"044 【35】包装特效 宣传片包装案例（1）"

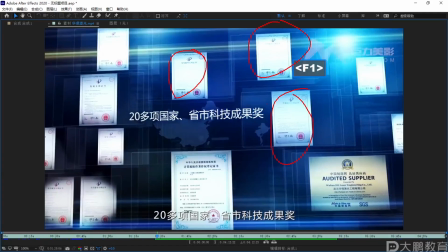但是呢它需要去给它营造成这种气氛
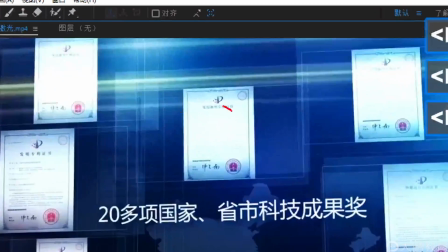那你就可以这样子一个曝光一个曝光你也不知道它这里到底是什么东西
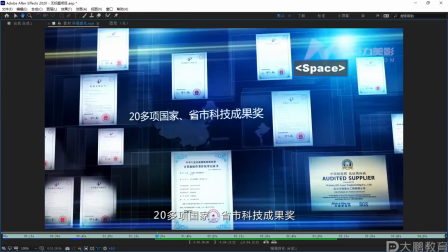但是呢又感觉诈一眼这么看这个公司荣获了很多奖项
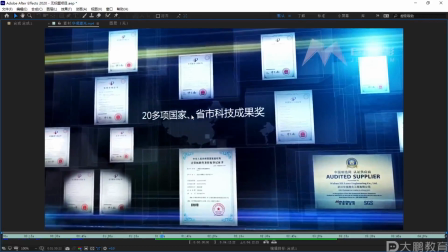整式科技成果奖不小心清泉就打上
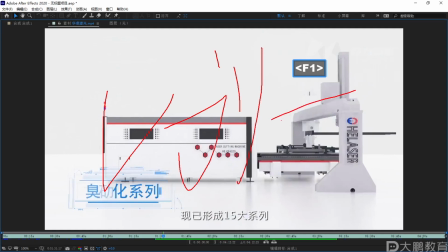不会的微阶是所有的模板都是要购买的直接版权给你的不会清泉套影上的玻璃效果怎么做
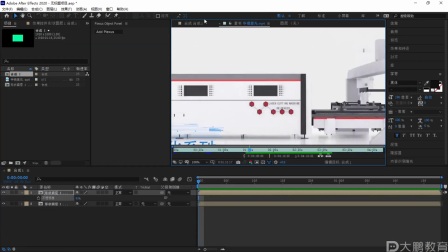那个就相当于我们在上面你可以加一个苹果线还记得之前相册吗你在这个上面我在这个上面
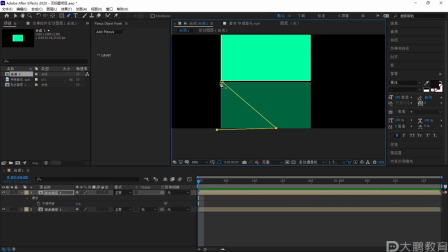我给他加一个模板我给他加个苹果线就可以了这个好像刚才奔行划到他了我给他加一个这么一个苹果线
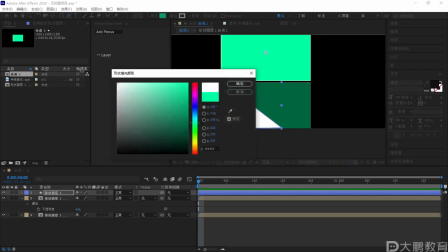给他变成我们的白色的然后呢秒边关掉
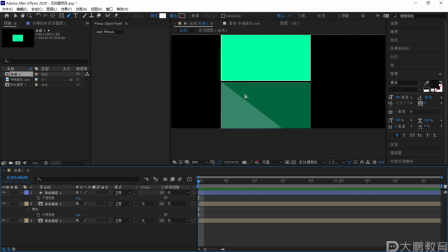这些都是小技巧你加个苹果线他就会像玻璃那种质感一样
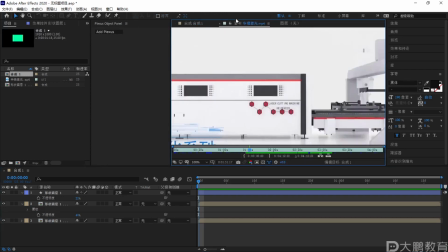所以刚才同学们提的问题同学们之前其实都已经做过了只不过你们没有把它们给用上有同学会怎么曝光曝光那是最简单的啊选择他比如说这个效果
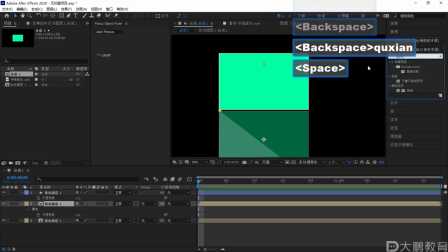比如这张图啊这张图你给他加一个曲线来我们给他加个曲线的效果加上曲线
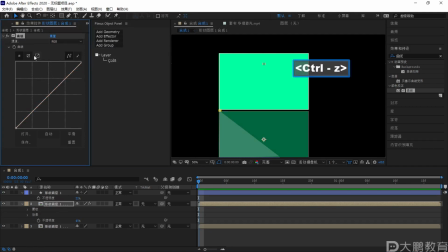你给他往上面哎我加错了啊应该给他加到他这里加个曲线你给他最亮的地方啊最亮的地方你使劲拉你这样往上拉他就是曝光了
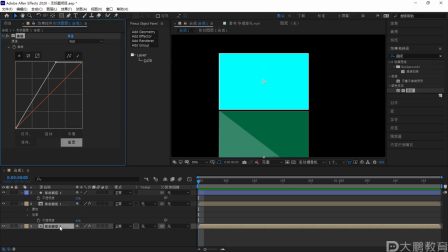啊如果你想让他去局部报的话给他复制一个底下那个别给他加曲线在上面你给他加中间一部分的给你们演示一下吧
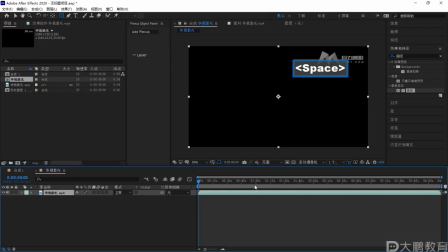我用图片给你们演示啊比如说这个视频现在这个视频比如说我想让他去曝光布置一层
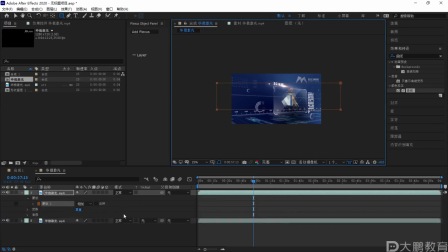在上面一层呢给他画一个门板然后给他加一点语画语画加完之后啊曲线拉过来你就使劲的拉这个曝光
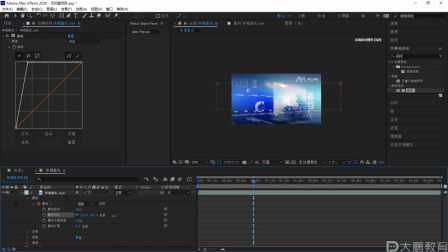啊这样曝光然后雨花再给他开一点哎这个就是一个曝光了
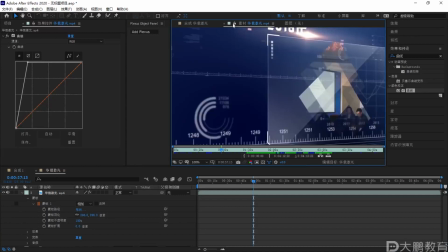很简单啊啊OK我们继续啊我们继续
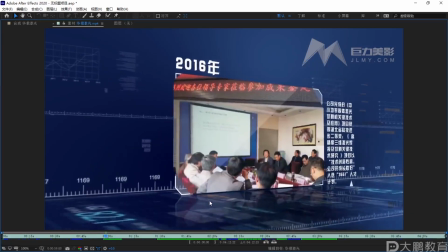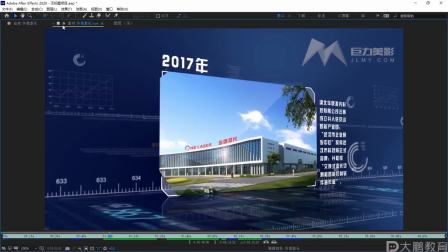对你们思路得拉开来你看哎问你们一下这个门板你们会吧
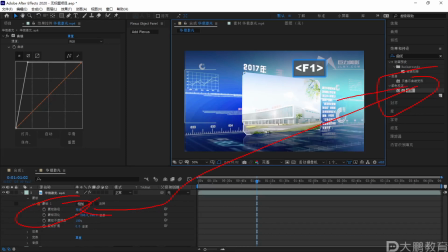这个曲线你们是不是也学过那结合起来能做怎么样的效果能做怎么样的效果你们有想过吗啊所以我们的这个AE其实更多的需要的是思路像一加一可能你就变成了三
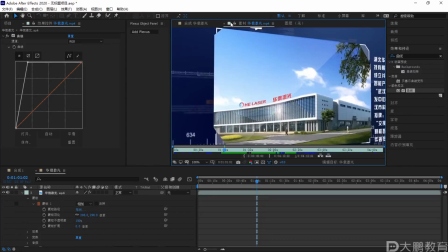而不是二能明白吗同学们多拉片对你们没有坏处的
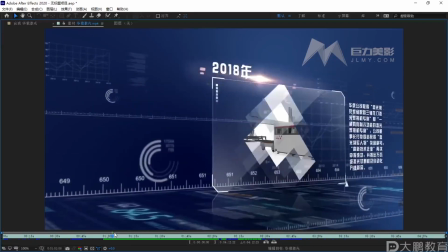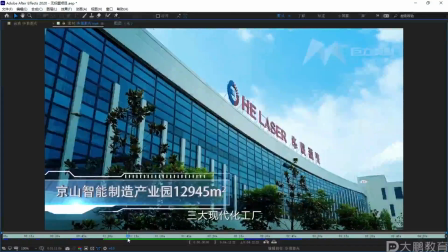我们看下去这一块其实都没有什么大的难度我们再看
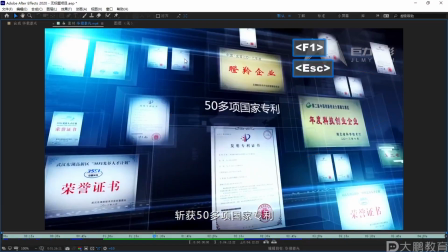你看模板它又是一个模板所以这个片子给我的一个思路就是
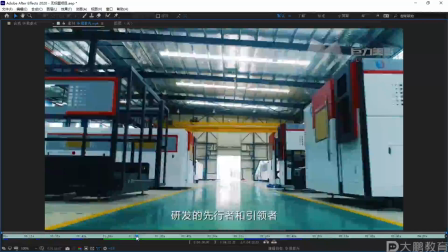它不停的在套模板我觉得它甚至可以把这些模板给稍微减少一点
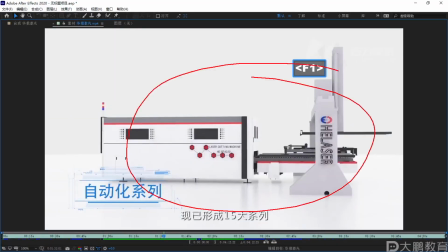OK我们往后拉像这个是三维做的同学们这个是三维做的因为你实拍很难拍的这么干净的一个地很明显就是三维的
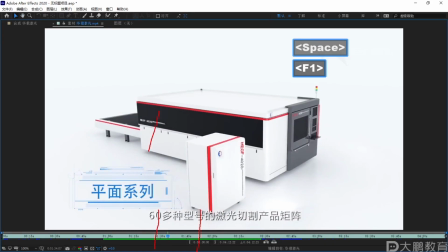像三维的话大概这么短短的一秒钟600块钱算他也就是几千块钱这么几秒
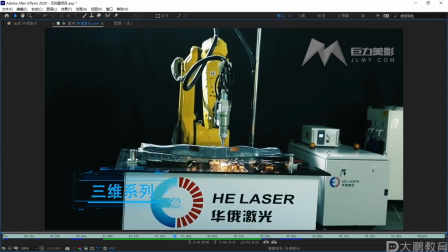像这种这个应该是实拍的这个呢厂经上他们会搭一个黑布啊把四周黑布搭上去为什么搭黑布因为你摄像机拍的时候容易曝光特别是这种白色的台然后这种黄色的它这里有一盏主光源我猜就是有一盏主光源
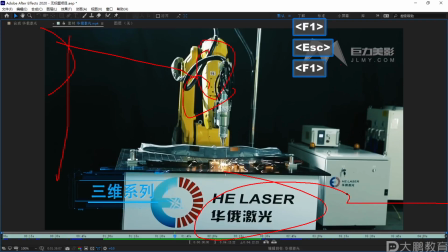你看这里特别爆然后后面搭上黑布它就不会造成那种光的反射黑色是西光的所以会导致整个画面还是比较干净的
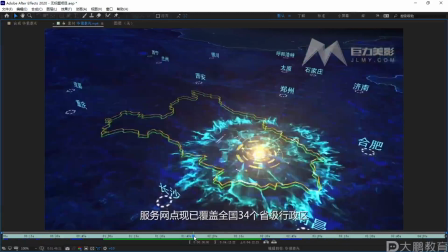右下角有点穿帮了是吧是的我们看这个